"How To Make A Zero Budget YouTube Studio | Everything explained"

So today's video, I'm going to convert this room into this with the lowest budget possible.
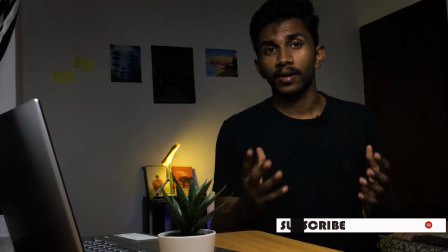(0:05)
So in this video, I'm going to show you how I created this home YouTube studio with a zero budget.
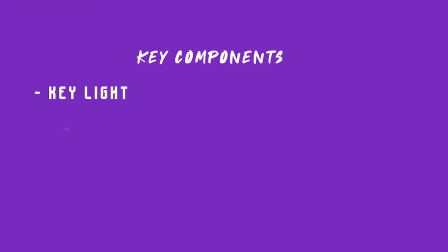(0:10)
So the main thing about a YouTube studio is lighting, and the key components of lighting are the key light, the fill light, a rim light and practicals. So okay, back to the past. So first I'm going to talk about the key light, which is the main light which lightens the subject. First I'm going to turn this light off and I'm going to place the key light straight in front of me.
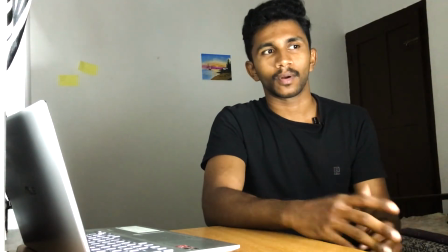(0:32)
So now we have our key light turned on and I have placed this light just in front of me.
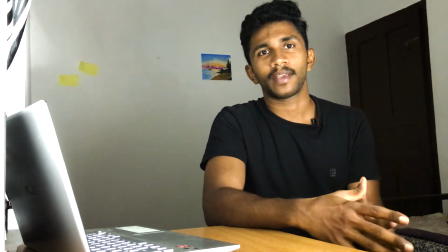(0:37)
So you can see that there are no shadows on my face and it is kind of a flat picture.
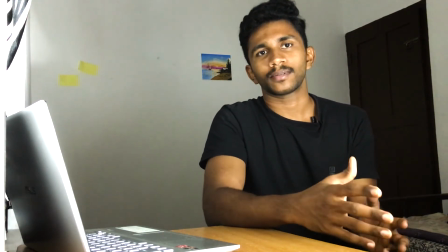(0:43)
So to get some shadows and to make this shot more dramatic,
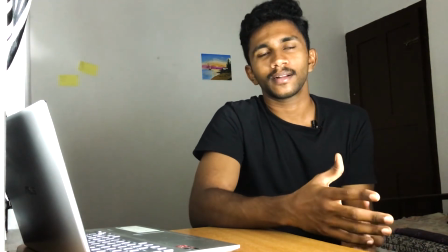(0:46)
what I'm going to do is I'm going to place this light at an angle so that it makes some shadows on my face like this.
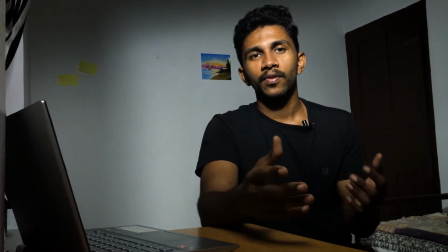(0:53)
And now we have some shadows on my face, but this is not really looking great. If you notice these shadows are really sharp and this is not really looking great. So what we have to do is that we have to soften this key light, and there comes the role of a softbox.
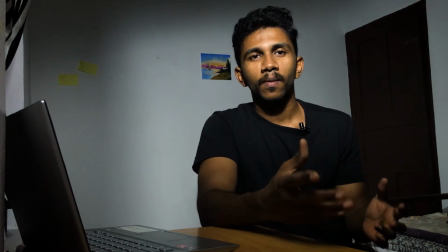(1:07)
And if you don't know what a softbox is, softbox, as the name suggests, it actually softens the light. For this YouTube studio, I just made my own softbox. The main part of the softbox is the diffuser layer, which actually diffuses the light and softens it.
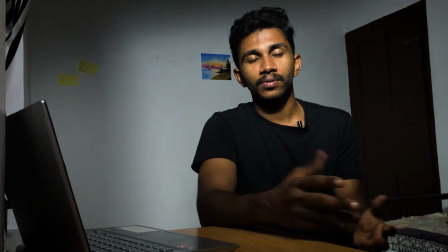(1:22)
So you can use a shower curtain or a white cloth as a diffuser, and I just use a white cloth for diffusing the light.
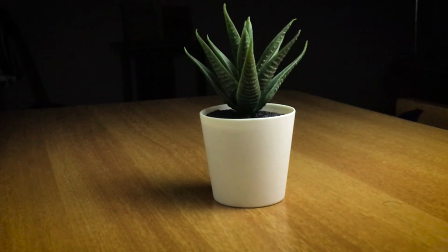(1:29)
I will explain how a softbox works with an example.
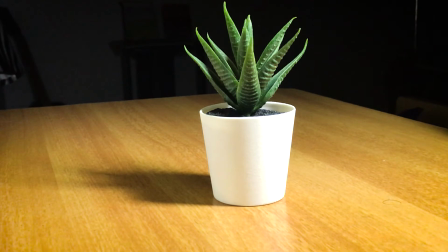(1:32)
I have a subject and a light source on my table, and now there is no diffusion layer and the light from the source is directly hitting the subject.
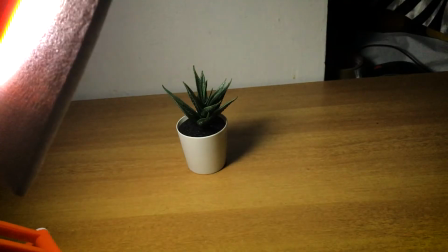(1:39)
And if you look at the shadows, it is really harsh. Now if I place a diffusion layer in between the light and the subject, the shadows are just the way it was.
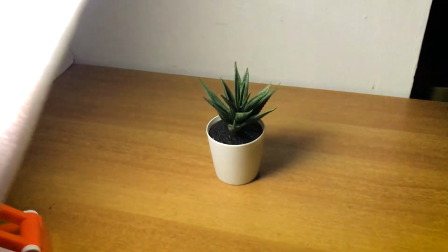(1:48)
So just by placing a diffusion layer won't matter. But as the diffusion layer moves away from the light source, the shadows become more soft.
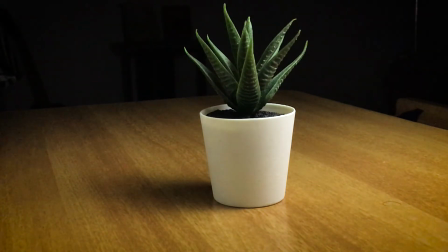(1:55)
What we have learned is that we need to maximize the distance from the light source and the diffusion layer.
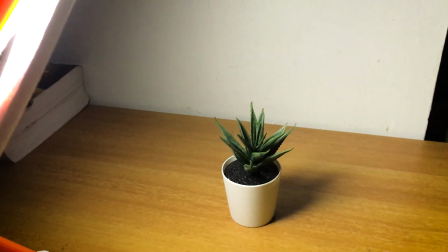(2:00)
And that is why we need a softbox. I will put a link to the video which helped me making a softbox on my own.
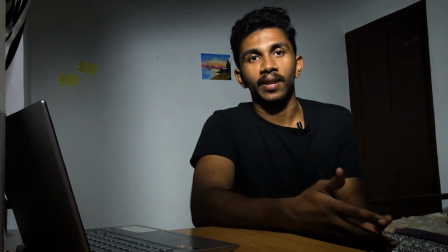(2:06)
So now I'm going to attach the softbox to the key light. And this is how it looks.
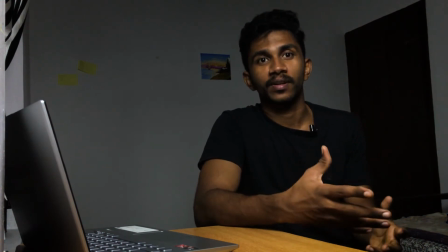(2:11)
Now if you notice the shadows are really softened. There are no harsh edges on the shadows.
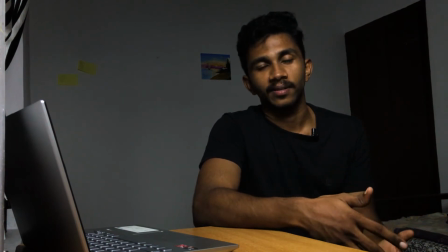(2:18)
Now we have learned what is a key light. And the second one is the fill light. So if you look at these shots, there are really darkened shadows, So the fill light actually just fills up the shadow.
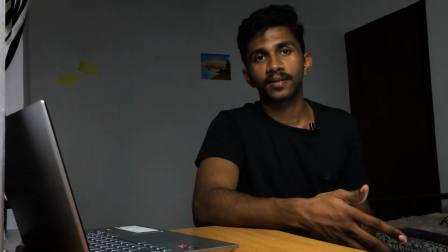(2:30)
And now I have turned the fill light and you can see that the shadows are not that dark as it was. But I don't prefer a fill light because I just want a more dramatic shot with more shadow.
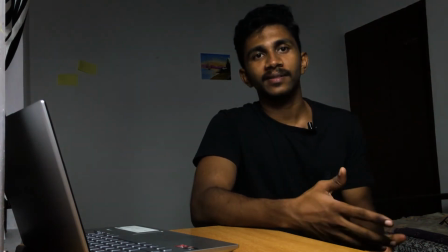(2:41)
The next light is the rim light.
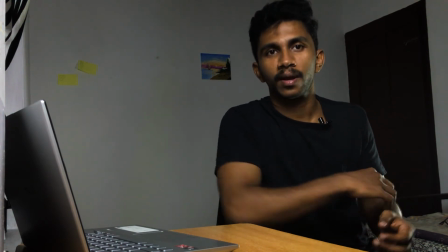(2:43)
So if you notice, you can see a rim over my shoulder and over my head, which actually separates the subject from the background.
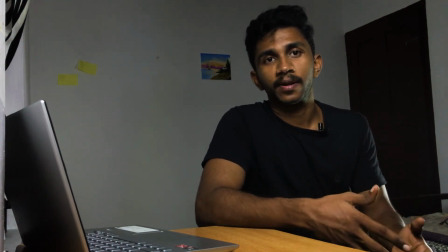(2:50)
If I use this rim light, it actually separates me from the background. But I don't prefer this light. So just for the sake of a low budget YouTube studio, I'm going to save this light for the practical.
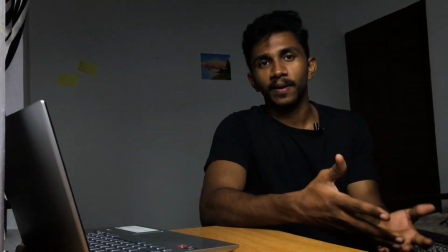(3:01)
Yeah, so what are the practicals? The practicals are placed on the background just to give an ambience to the shot.
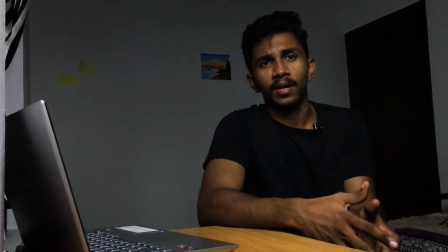(3:07)
So now I'm going to place a table on the background, and on that I will set a table light. So that can be considered as a practical.
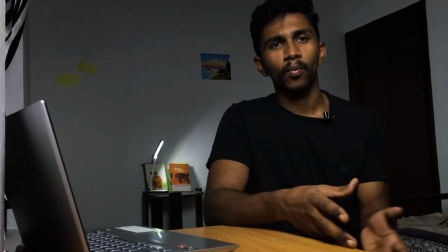(3:14)
But the light is actually white and I don't want a white light.
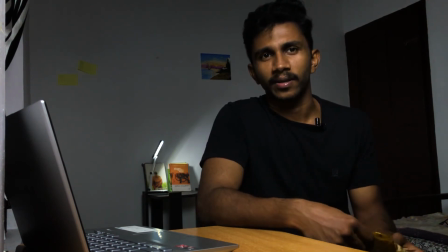(3:18)
So what I'm going to do is I'm going to make that a yellow light by just swapping a yellow tracing paper.
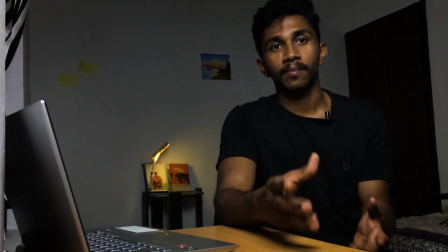(3:25)
So now this shot is looking much better. But I'm going to do one more thing. I'm going to make the wall more bluish just by using another table light.
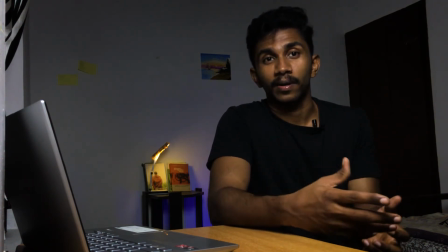(3:34)
I think just by adding a blue color on the wall has improved this shot a lot better. That is because these yellow and blue colors are complementary colors.
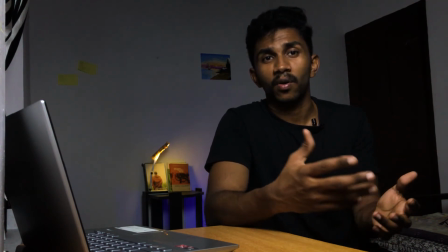(3:42)
The yellow and the blue color lies on the opposite sides of a color wheel. So these colors actually becomes a contrast.
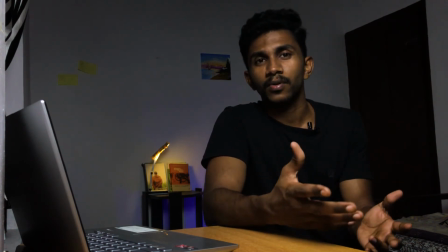(3:49)
But the wall is still kind of empty. So I'm going to place 2 or 3 drawings on that.
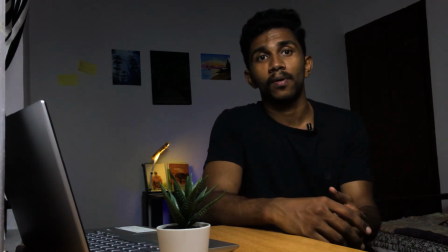(3:54)
So now we have learned how to make a home YouTube studio with low budget, with actually zero budget.